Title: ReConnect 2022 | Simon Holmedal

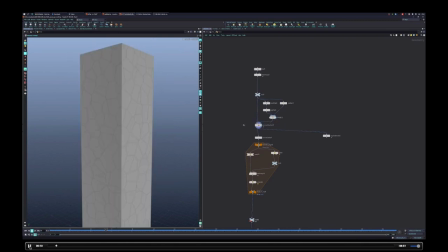(4:05)
From these points, we're then fracturing the surface, which is the most basic thing. You've all done this. You get it. It's not complicated, but that's what happens. But we're not interested in this box necessarily.
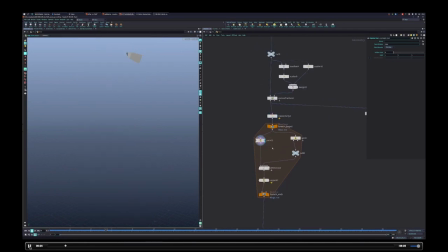(4:19)
So what we're doing is we're going through and essentially converting each one to a packed prim, which is basically an instance. And then we're also splitting out anything that is connecting with the part of that group of the original cube.
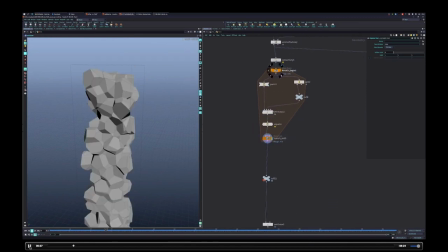(4:33)
So that way we can kind of delete anything that sits, that touches it basically, allowing us to create this kind of internal structure that has a lot more interesting shapes, and it's exactly what we needed for this. So this is what's basically everything is going to be built upon, and you know,
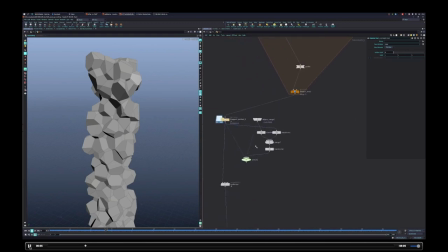(4:51)
you can change the seeds up there and it will generate a completely different, we're going to go through that in a minute.
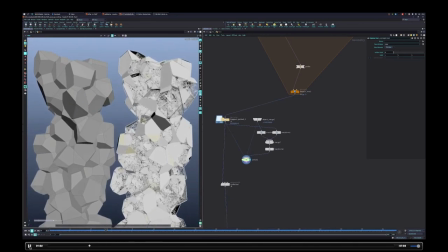(4:57)
So this is basically what So yeah, so this is what we're gonna starting off with, and that's what we're gonna end up with.
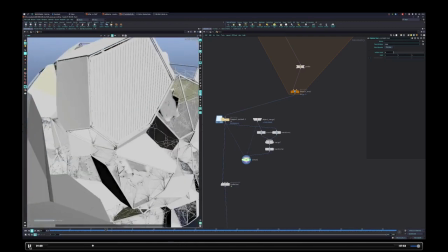(5:03)
So a completely generative model that has all the kind of
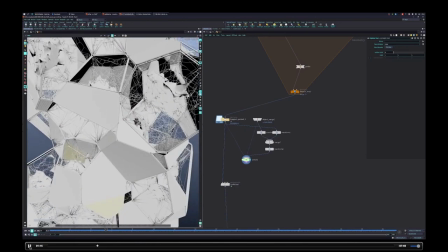(5:09)
balance visually that was designed into it. It's kind of like being a gardener where you're like cutting your bush and letting it grow in a certain way.
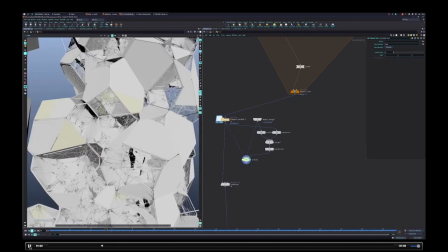(5:17)
So proceduralism can be very noisy and messy, but it can also
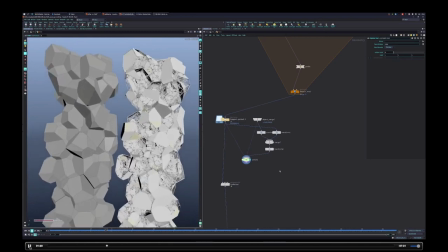(5:24)
feel intentful if you kind of do it right and balance the colors and details with percentages.
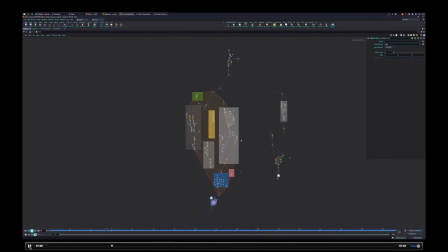(5:32)
So this whole big thing here is basically a loop that runs through each one of those original pieces and models it up.
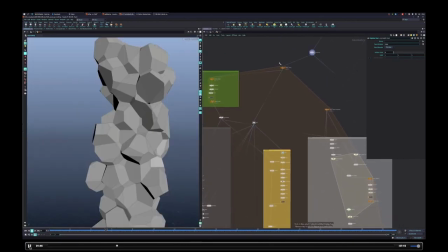(5:39)
So we're just going to run through it quickly. So don't worry about what exactly every node is doing, because it's not important.
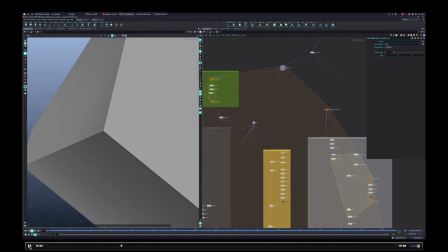(5:48)
This is more of a concept. So the first thing we wanted to do is get rid of this CG nature of this,
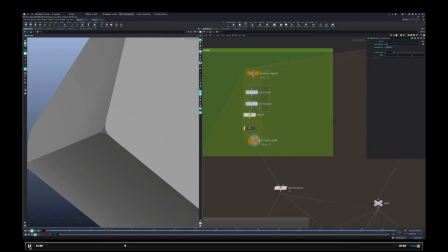(5:54)
where it's like completely round, like sharp, and we just want to round off the corners. And it's so simple. Each little task here is so simple, really. We're just resampling the curve of each edge and then blurring it, averaging the neighbors, and then deleting all the inset points to kind of remove everything along the edges that we don't need.
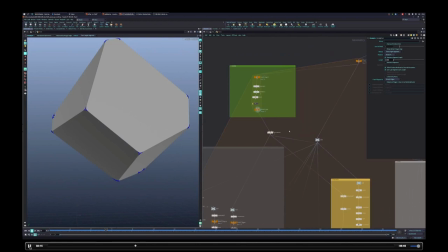(6:12)
So that describes the shape.
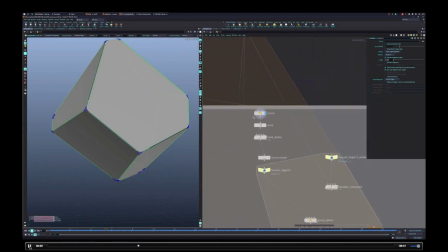(6:14)
That's our new shape that's going to go in to create the kind of wire frame that we use later on.
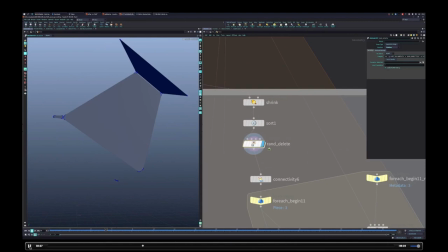(6:21)
And then we're shrinking in the surface of each polygon and just randomly deleting a percentage based on the seed number.
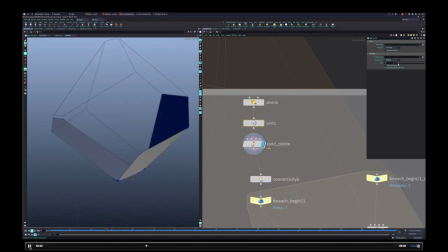(6:28)
So this just becomes the panels, the solid panels, or like the input of that.
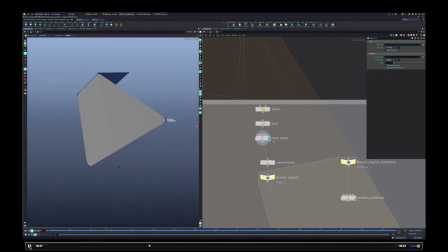(6:33)
And I apologize for my messy network. It's, you know, it is what it is.
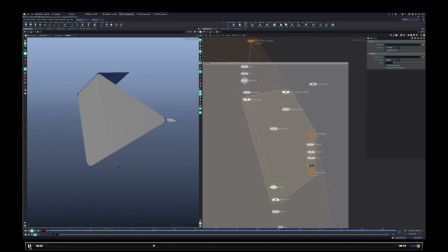(6:39)
So then we're taking the iteration number and including the iteration number of these different polygons to kind of determine which ones of these gets cut and split.
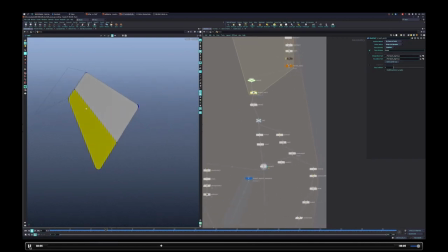(6:51)
So you can see a cut just happened there, and that's gonna then be treated as one of the kind of colored panels. And then for the remaining ones, they go further in and get split again based on a probability. So in this case, this particular piece are gonna be kind of modeled up slightly differently.
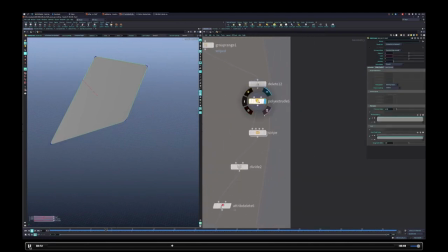(7:09)
So we're shrinking it in a little bit. And then we have a subnet. And for those of you who don't know, subnet is basically where you take a whole messy network and you just make it into one node, so you can dive into it and have even more mess to look at.
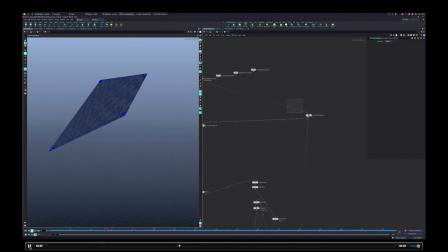(7:20)
So this is great. So here we're starting with our original polygon.
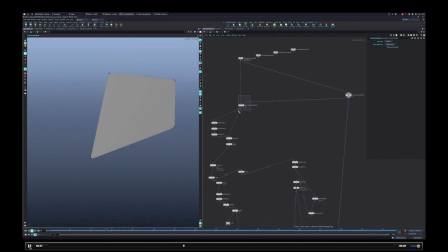(7:26)
And we're basically just capturing the longest edge and generating a matrix. Everyone knows what a matrix is, right? Don't have to explain it. So a matrix basically allows us to transform our geometry. So by capturing the longest edge, I can then move it into the origin and line it with an axis.
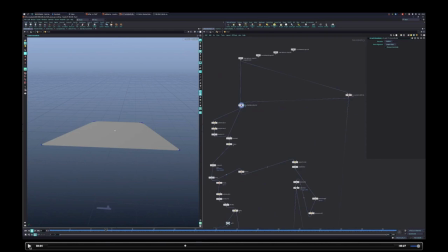(7:44)
You guys know when you're modeling stuff, you want to be doing it preferably in the origin. So the idea is the same, even though we're working procedurally. So we're moving it to the origin and we are then processing it further. And all of these tasks here are really basic. We're just shrinking, extruding, booling.